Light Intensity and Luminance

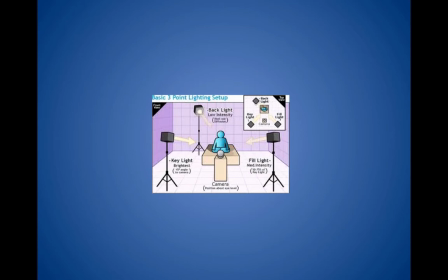4:04 So the key light will be the brightest light and the fill light will be less light as far as intensity goes because to soften the shadows, you don't need glaring light. The back light is just to give you rim light behind the head or the object to separate it from the background.
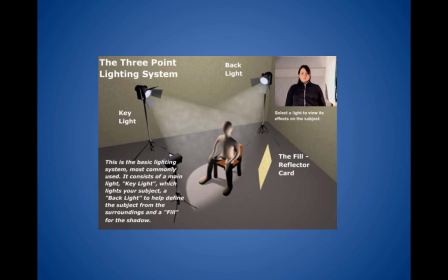4:20 Here we can see this in this example here, and this example is good because it shows you don't need three lights to get your three-point lighting system because you can have a key light and you can have that light, since it's the strongest light,
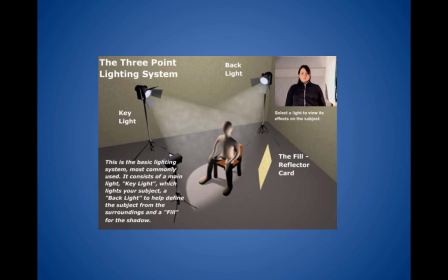4:33 bounce off a reflector card or a bounce board and supply the fill light because any light that's being reflected is more diffuse, softer.
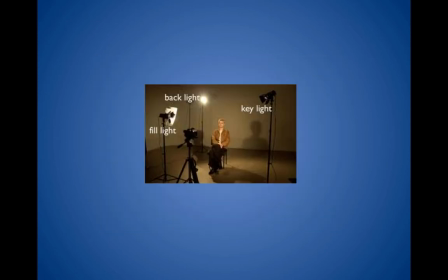4:42 And then you still can have the backlight in the background there. Here's an example of somebody being set up for an interview here. We have a high key light. The fill light's a little lower. It doesn't need to be as high. And the backlight usually needs to be the highest because we want that rim light on the head separating it from the background.
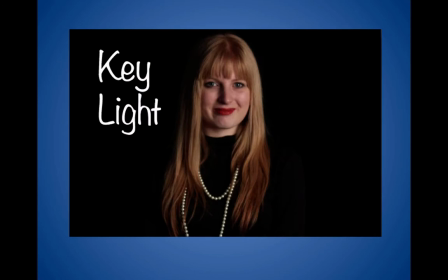4:59 So here's an example of key light. Strong to the right of her head. Nothing else is lit.
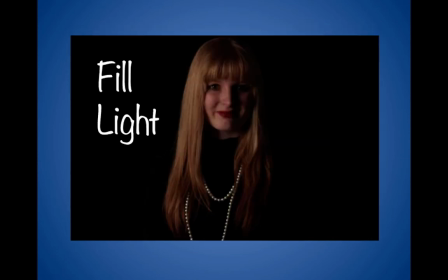5:06 Here's the fill light. coming from the left will balance out that strong key light.
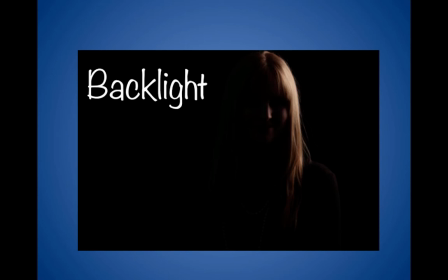5:11 And then here's a backlight that's just going to illumine the back or side of her head to distinguish it from the background.
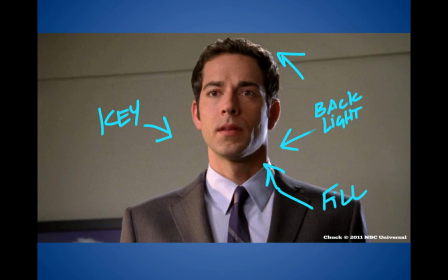5:19 And here's what we have, if you're looking at it all put together here. We have a key light from the left. We have the fill light from the right. And it's not taking away all the shadows. It's just what it's doing is it's allowing the key light to take the prominence
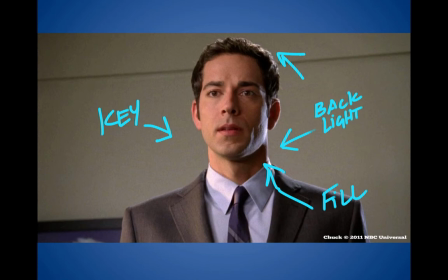5:35 on one side of the face so that some shadows can give some contour and contrast on the right side. And there's back light separating the head from the background.
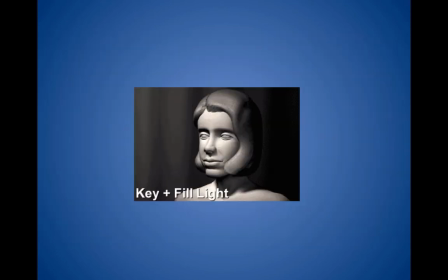5:43 And here we can look at a key light only. Here comes a fill light to fill in, and the back light. So looking at it again, you have key light to the left, fill light to the right, and then a little back light in the back of the head.
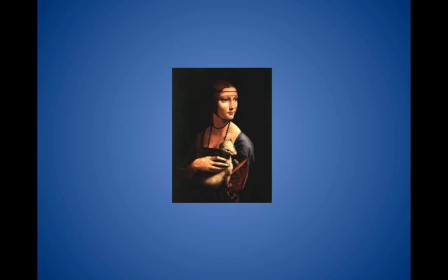5:57 You can see that the masters understood this when they were painting all the way back to Leonardo da Vinci here doing strong key light to separate her and very little fill light on the left and backlight
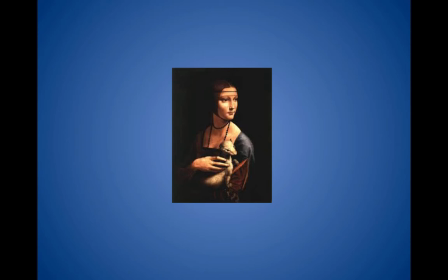6:12 nil but what it does is it gives good contrast makes her look more human and not so flat here we have rembrandt understanding this perfectly with the fill on the right softening the shadows of the light on the right side of the face, so it's just lightly shadowed. And then the key light, hard on the left side, and a little rim light on his cap to separate him from the background.
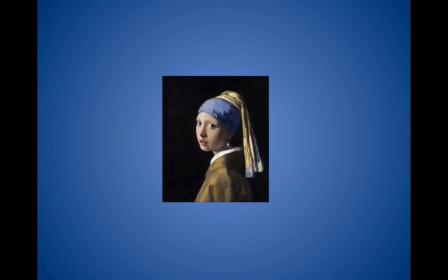6:38 And Vermeer, a master of light himself, the woman with the pearl earring, here she's got the key light coming from the left so that you can see her eyes really well, and yet it's reflecting off the pearl earring, and the fill light that he's painted on the right,
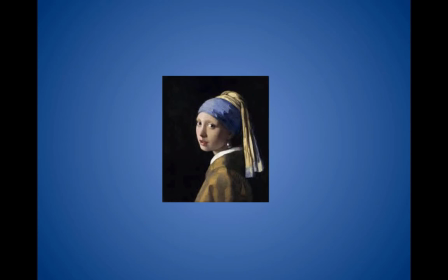6:59 just soft on the side of her turban, and the back light separating the turban from the background, understanding all this, giving the contrast a certain softness and depth.
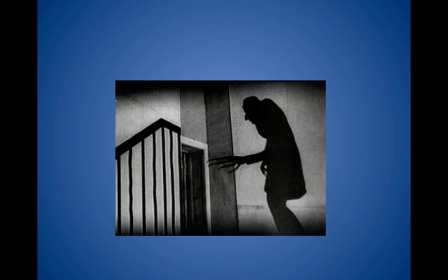7:10 In our movies, since we're concerned with horror movies, lighting is, of course, prominent. And here we have Nosferatu, 1919 German horror movie, famous vampire movie, all key light here because what they're concerned with is German expressionism and shadows.
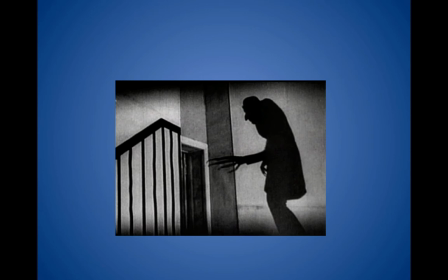7:27 And so they get the long fingers and the hunched back, making this person look forbidding.
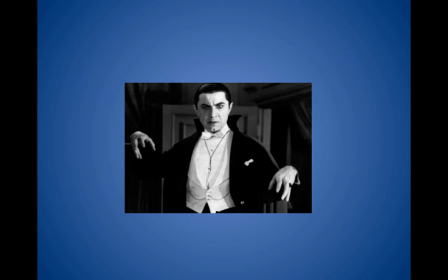7:33 And we have Dracula, Bela Lugosi here. And what we've done here is they've given him strong key light from the right so that the fill light, soft on the left, give him that very strong contrast between light and dark.
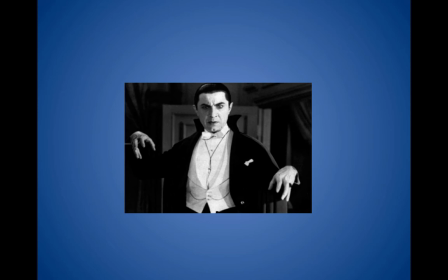7:50 And then a little light on the top of his head, you can see the little backlight to separate him from the back.
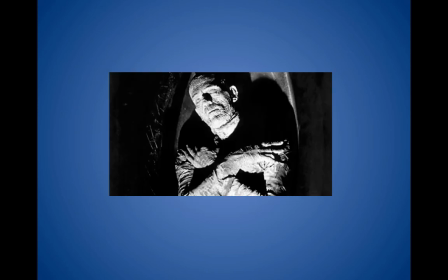7:56 If you're doing something like The Mummy, early movie, you don't want any fill light. You want those shadows. So it's all key light. One blast of key light, nothing but shadows.